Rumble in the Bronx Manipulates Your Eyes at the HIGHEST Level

You always hear people saying stuff about how you have to guide the viewer's eye in film. Guide their eye, you gotta do some lines to guide their eye.
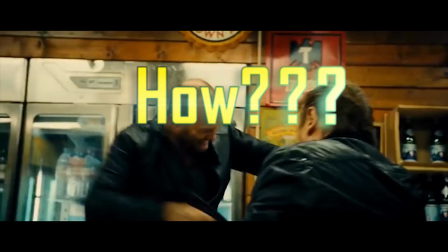(0:07)
No one ever tells you how to do this with a fight scene. You can't use traditional methods in a fight scene.
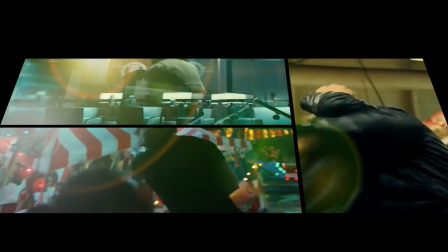(0:14)
It's too fast, too frenetic, the angle changes too much, the lighting changes, characters go from one side of the screen to the other.
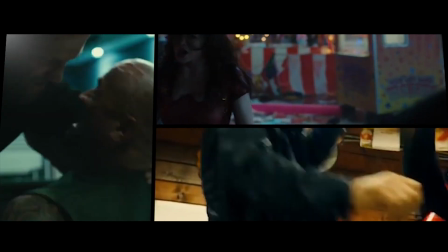(0:20)
You need something different.
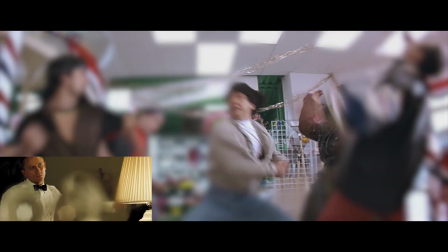(0:23)
If you try to guide the eye using focus, my god, can you imagine using focal blur to guide someone's eye during a fight scene?
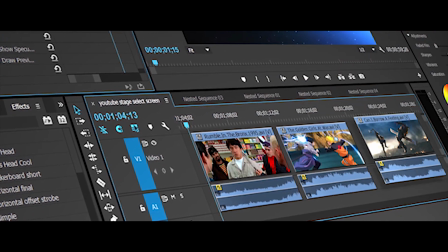(0:30)
There's gotta be a way though. There has to be a method of guiding the viewer's eye for fight scenes that is faster and reliable. There is a way, and it's something you've been doing whether you want to or not.
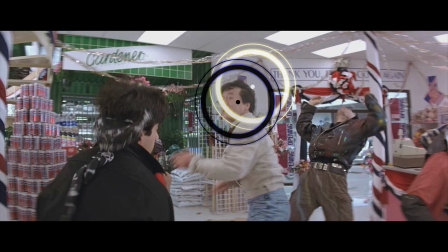(0:40)
It might be something making your fight scenes fantastic, or it might be that one element that's making your fights feel unclear.
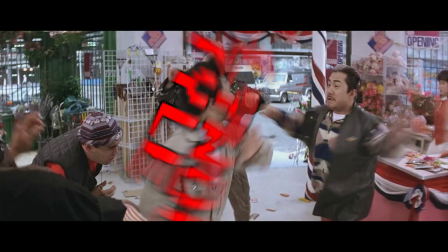(0:48)
And what you're about to learn in this video is even more important if you're trying to film with the Hollywood method where every other shot feels like an insert close-up.
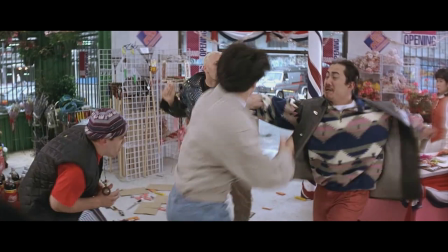(0:56)
Yeah, does this feel familiar? This feels familiar. We all know this Hollywood feel.
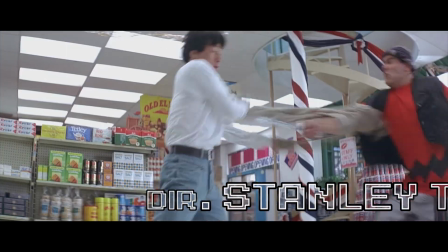(1:01)
So let's take a look at this fight scene from Rumble in the Bronx directed by Stanley Tong and find out why it's so clear and easy to follow.
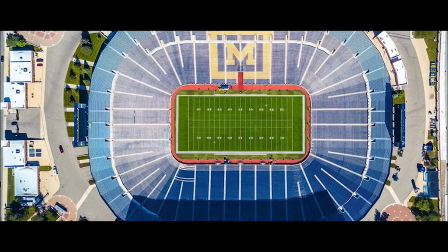(1:09)
But before we do, I need to make sure we're on the same page about something. I need you to think of your screen as a football field.
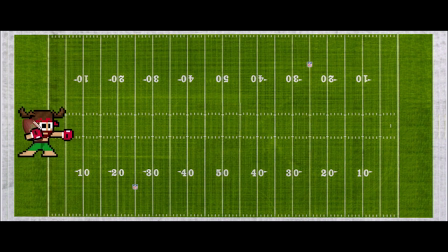(1:17)
Now, if a football player catches the ball in his own end zone and rushes it all the way to the other end zone, how long does that take?
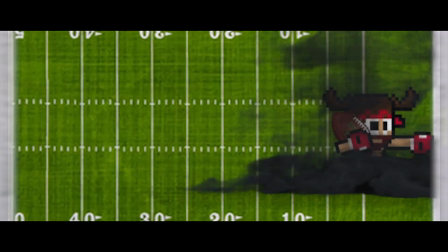(1:23)
No matter what you said, nobody here thought he starts in his end zone and then he is in the other end zone instantaneously.
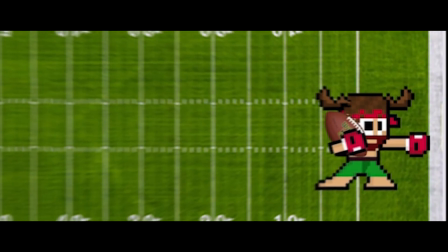(1:31)
He pretty much teleports. Well, just like it takes time to go from one end zone to the other, it takes your eyes time to go from one end of the screen to the other.
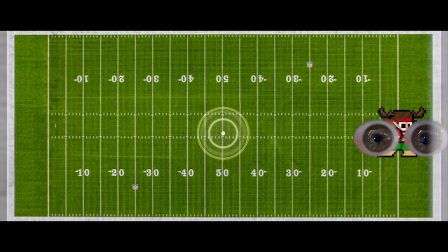(1:39)
Think I'm lying? Think it's instantaneous? Try following the circle here. Did you keep up just perfectly?
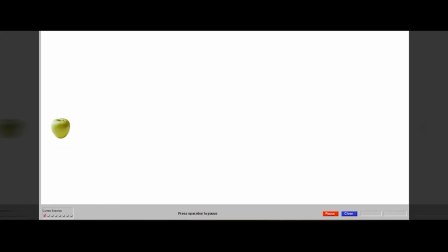(1:45)
It's not just me recognizing that it's difficult for your eyes to move from one side to the other. This is the crux of every speed reading program out there.
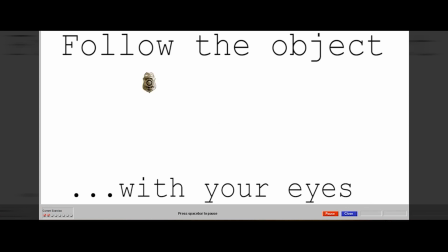(1:53)
They've all got an exercise that's essentially this. So now that we're on the same page about how your eyes don't move from one spot on the screen to the next instantaneously,
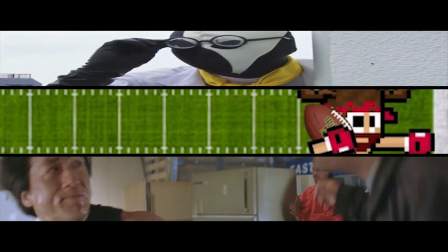(2:02)
let's look at how Stanley Tong uses this as a master to make his fight scene more clear where it needs to be and less clear when he wants it to
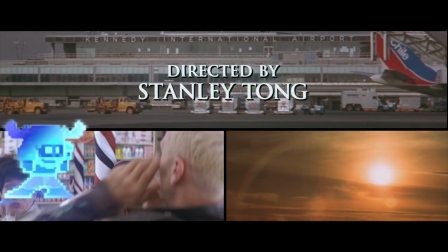(2:10)
be. This is the Rumble in the Bronx supermarket fight. Let's take a look at this moment from midway through the fight.
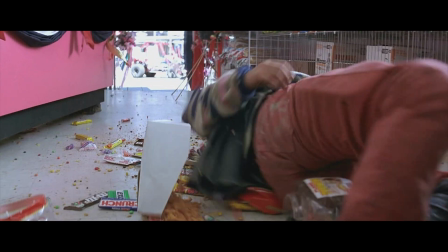(2:17)
Jackie kicks the knife out of the stuntman's hand and then kicks him to the right side of the screen.
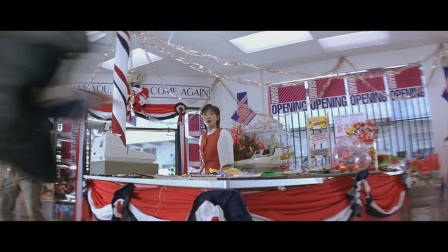(2:22)
Then it cuts and immediately our eyes have to travel to the left side of the screen.
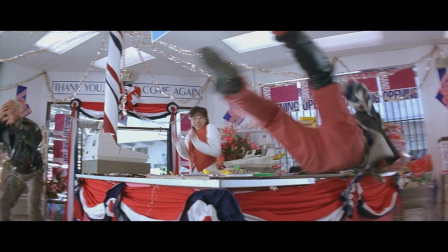(2:27)
Then in that shot goes from the left side of the screen to the right side of the screen. And then finally it's the left side of the screen again.
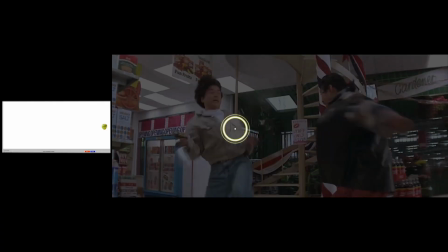(2:34)
Just like the speed reading program, Stanley Tong has taken our eyes from the far left to the right to the left to the right.
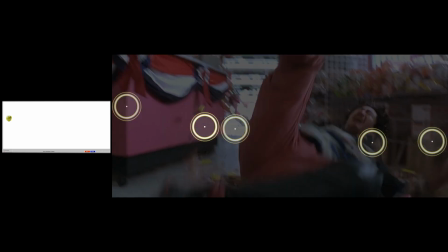(2:40)
That takes a long time, and it's tough to keep up. But there's only one thing happening here.
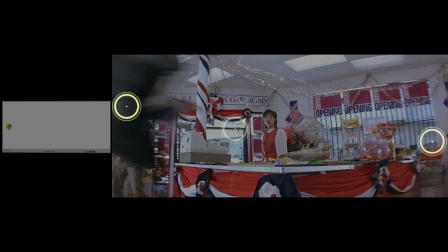(2:46)
There's a stuntman moving. He's flying over a counter and landing on the floor. That's it. Only one action.
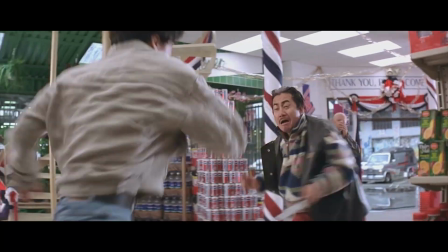(2:50)
So this kind of frenetic eye movement that we have to struggle to keep up with makes
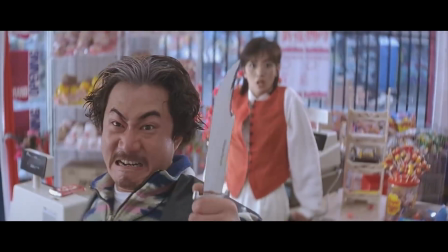(2:55)
it seem like the action is more frenetic than it actually is because only one thing's happening, but our eyes are doing a lot.
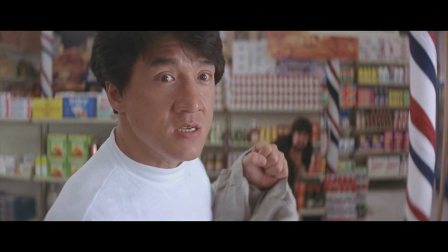(3:01)
Our eyes are doing the work of the fight scene for them. So for freneticism, maybe that's a word, maybe it's not.
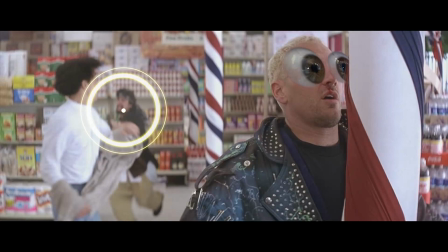(3:10)
Who cares? For freneticism, we want our eyes to have to travel from one point to another that's far away.
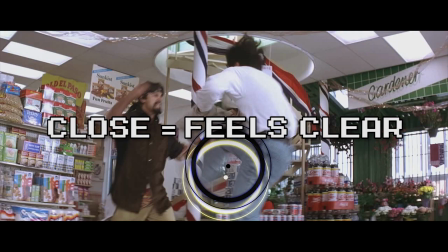(3:15)
But for clarity, we want our eyes to have to travel as little as possible, preferably none at all.
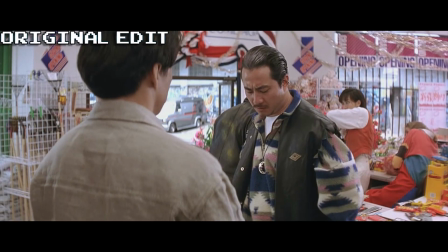(3:24)
Watch, see how this exchange is pretty clear?
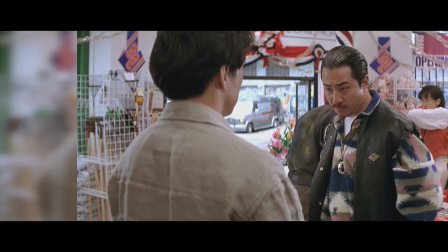(3:27)
I can easily make it less clear by moving those 2 points, by manipulating where we're looking at the end of one shot and the beginning of the next.
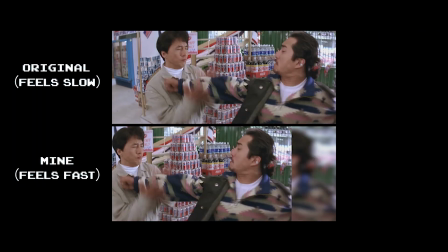(3:35)
If I make those two spots farther apart, the action seems more frenetic because it's more difficult for us to keep up with it.
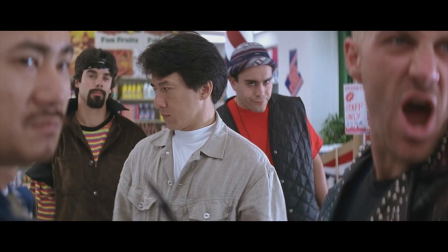(3:41) Hey. What's up?
The fight starts off with Jackie looking at the hand he's about to attack, which guides our eyes mid-shot.
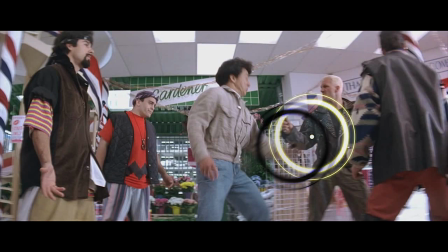(3:50)
It cuts, and our eyes have to move very little to the next focal point.
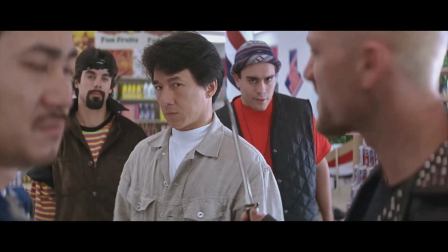(3:54)
Jackie's hit this hand, and when the cut happens, we want to see what's happening with him hitting that. Does the guy drop the knife or what?
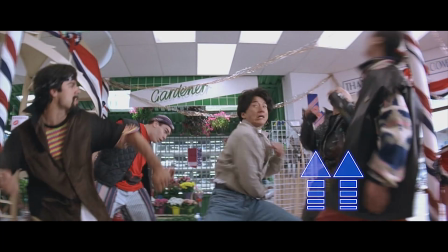(4:00)
Hits people on the right side of the screen, hits people on the left, right, back to the left, and we're looking at Jackie's hand that he's about to hit with here.
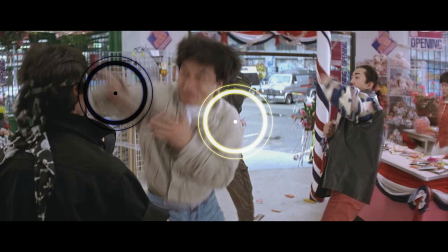(4:09)
Then we have to go here. That's pretty far. It makes that hit seem pretty fast because we have to catch up with the cut.
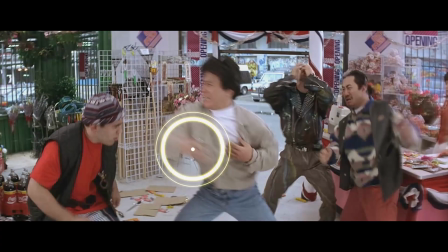(4:15)
Then again, he's doing the same move and we cut here, and this is where it gets advanced. We want to find Jackie's fist at the beginning of the next shot.
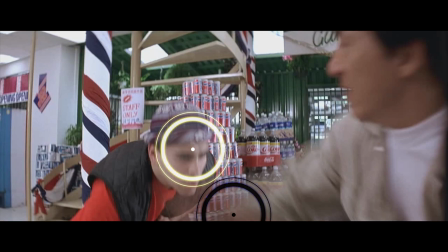(4:22)
Before we even move our eyes to find that fist, where we were looking has been replaced with the target.
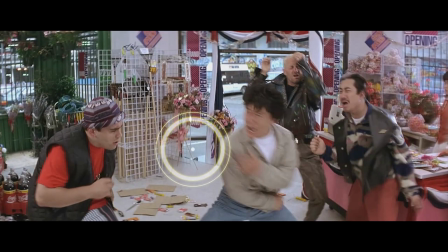(4:28)
It's been replaced with the bad guy's face. This is brilliant editing.
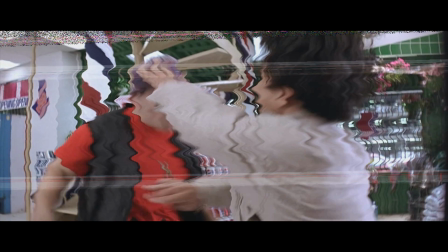(4:33)
It makes us look at the target without even meaning to. Then we find Jackie's fist, which isn't too far away.
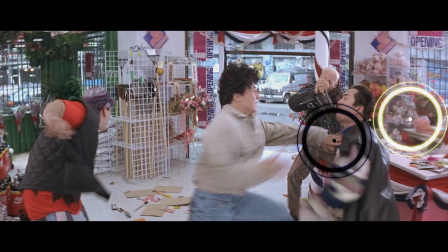(4:39)
Pop, pop, Jackie moves to the right. We're gonna pull the camera back. Jackie is moving really fast at this point in the fight, so we want points A and B to be pretty close
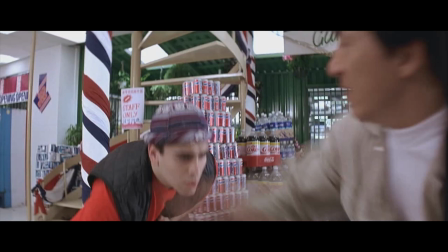(4:47)
together so that it's easy for us to follow where we need to look.
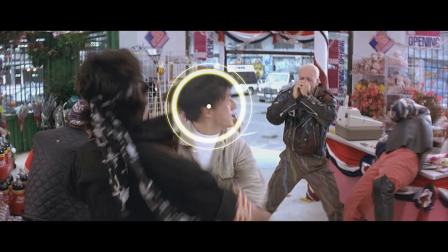(4:52)
Pop, pop, pop. Then Jackie travels to the left side of the screen, turns around to the right. We're looking at Jackie's face, and this cut happens, and it's almost the same as 2 cuts ago, where we're looking at point A, and when it cuts to the next shot, that point is pretty much the target of where Jackie's gonna hit.
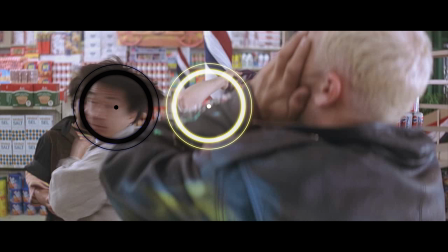(5:08)
We've replaced the out point with the target of the next shot. Now watch this.
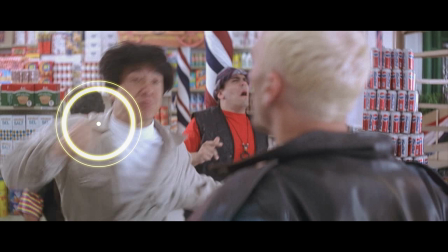(5:13)
We're about to have a major camera shift that almost breaks the 180-degree rule. We're going from an over-the-shoulder shot of Angelo, the character's name, to an over-the-shoulder of Jackie throwing the punch. Jackie's fist is here on the left side of the screen. Where is it at the beginning of the next shot?
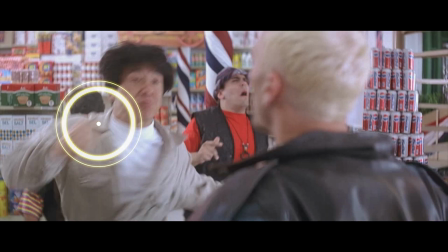(5:29)
The exact same spot. We don't have to move our eyes a bit to see where his fist is in the next shot. Then Angelo's got this big cartoonish look that's going to draw our focus. While we move our focus over to his face, that's naturally where the fist is going anyway.
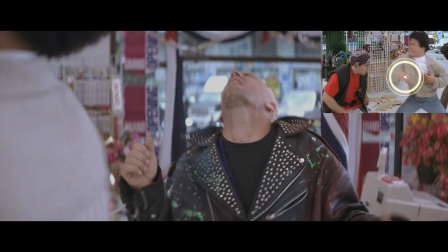(5:44)
So this is the opposite of replacing the out point with the target in the next shot.
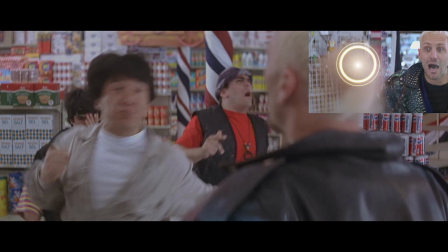(5:49)
This is replacing the out point with the weapon in the next shot. Now you might notice something.
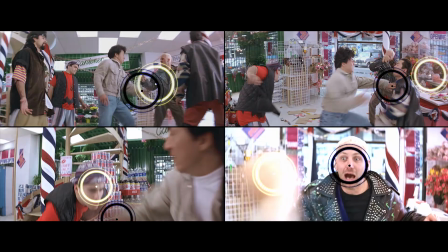(5:55)
These points are pretty far apart compared to the rest of the fight so far. They're far apart because there's not much happening.
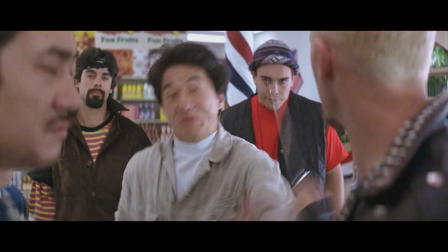(6:01)
This isn't a fast section where Jackie's gonna throw 3-4 punches at one person and then turn and throw 3 or more at somebody else.
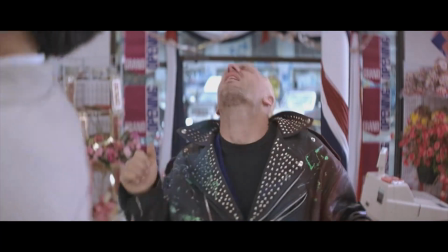(6:08)
This is a slowed down spot of just 1 punch to 1 target and then he goes away.
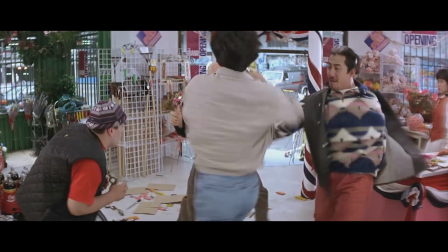(6:13)
But to keep that feeling fast and frenetic,
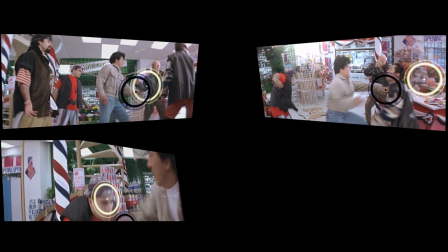(6:16)
the in and out points where our eyes have to travel are farther apart, so it takes us more time to keep up with the action.
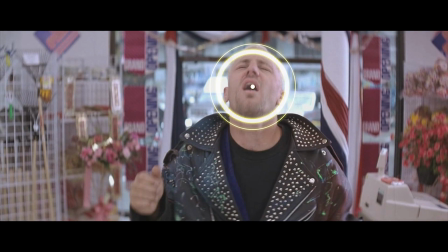(6:23)
But when we pull back and Jackie is about to actually do a lot of things very quickly, the in and out points are very close together. We hardly have to do any work to focus on the correct spot of the screen in the next shot.
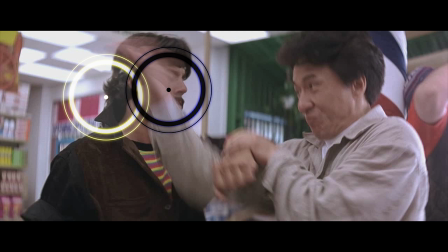(6:36)
Jackie does a Brazilian hits on this guy, and at the end of the shot, he starts to do a bit more of a complicated move than just straight punching.
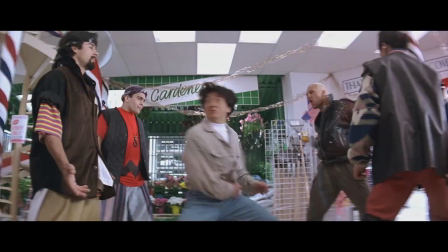(6:44)
He's only really done punching all this time in the fight. Now he's switching to grappling and manipulating the stuntman's limbs.
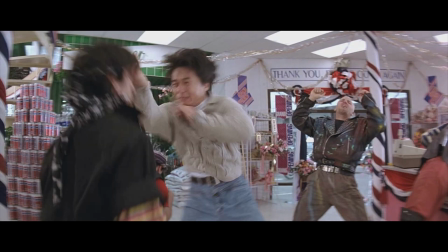(6:51)
We need these points to be close together because now that the action is really fast and it's getting more complex,
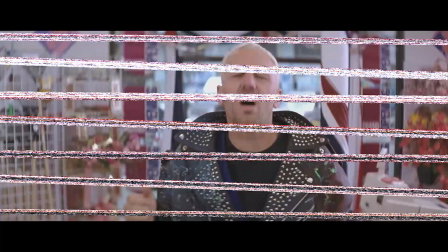(6:57)
we need the audience to be able to follow along as easy as possible.
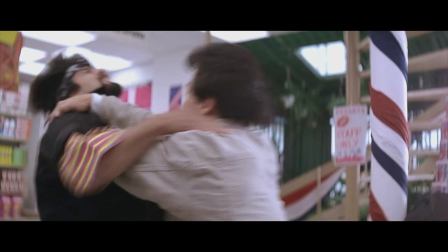(7:01)
Otherwise, they're going to lose the complexity because they're too busy trying to play catch up, moving their eyes from one side of the screen to the next.
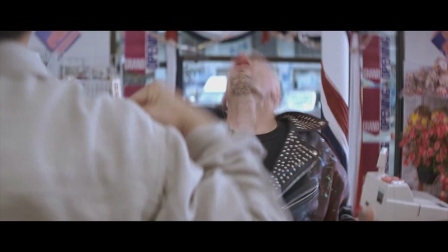(7:08)
We need them to be able to take in the complexity by removing the distance their eyes need to move from one shot to the next.
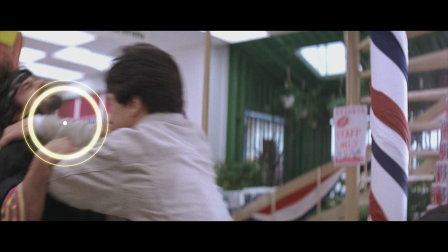(7:15)
Now we've got a bit of an extreme edit because we're not even seeing Jackie in this shot.
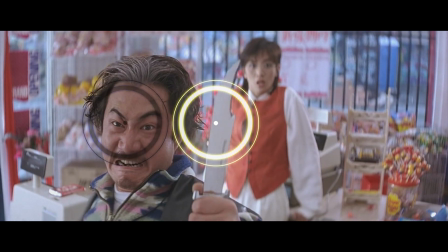(7:20)
So these spots are pretty close together. We get the knife, we get Anita Mui in the background, and now that we're flipping 180 degrees around,
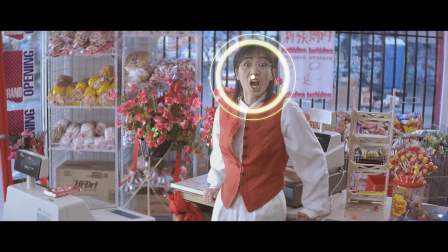(7:27)
we're going to keep the focal point very close so that we can see Jackie finish this guy off and not miss that punch.
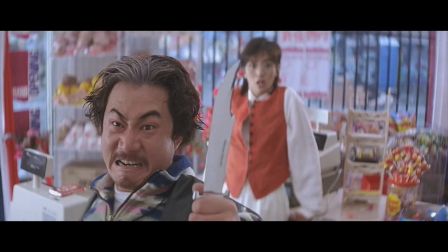(7:34)
If we had to move our eyes across the screen, that punch would be finished by the time our eyes got there.
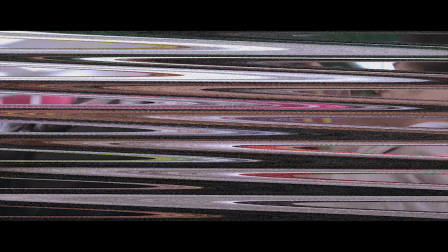(7:40)
Notice how the last few cuts have involved turning the camera almost a full 180 degrees, so they've been keeping these points close together to make it easy for us to follow.
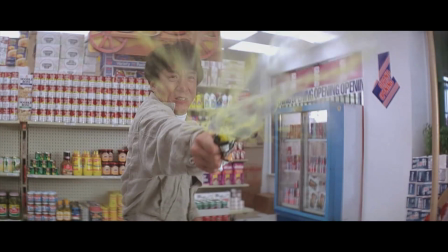(7:49)
But now there is about to be a section where only one small thing is happening at a time.
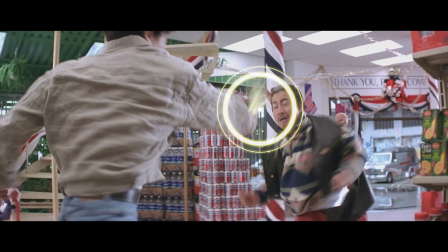(7:54)
It's pretty easy to follow juice being splashed into somebody's face, so we can move the points a little farther apart.
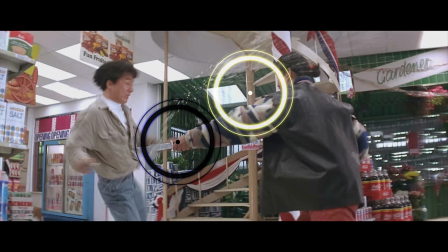(8:00)
Not super far, we're adjusting the audience to how far it's going to get. This part of the fight should look familiar because now we've got that full-blown speed reading section.
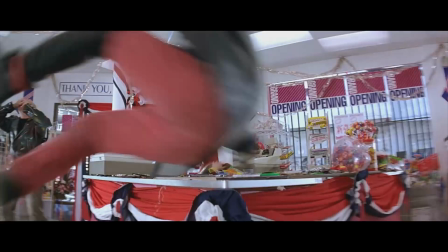(8:11)
We watch the hit, we go right, left, but in all that extreme camera movement, there's only one thing happening.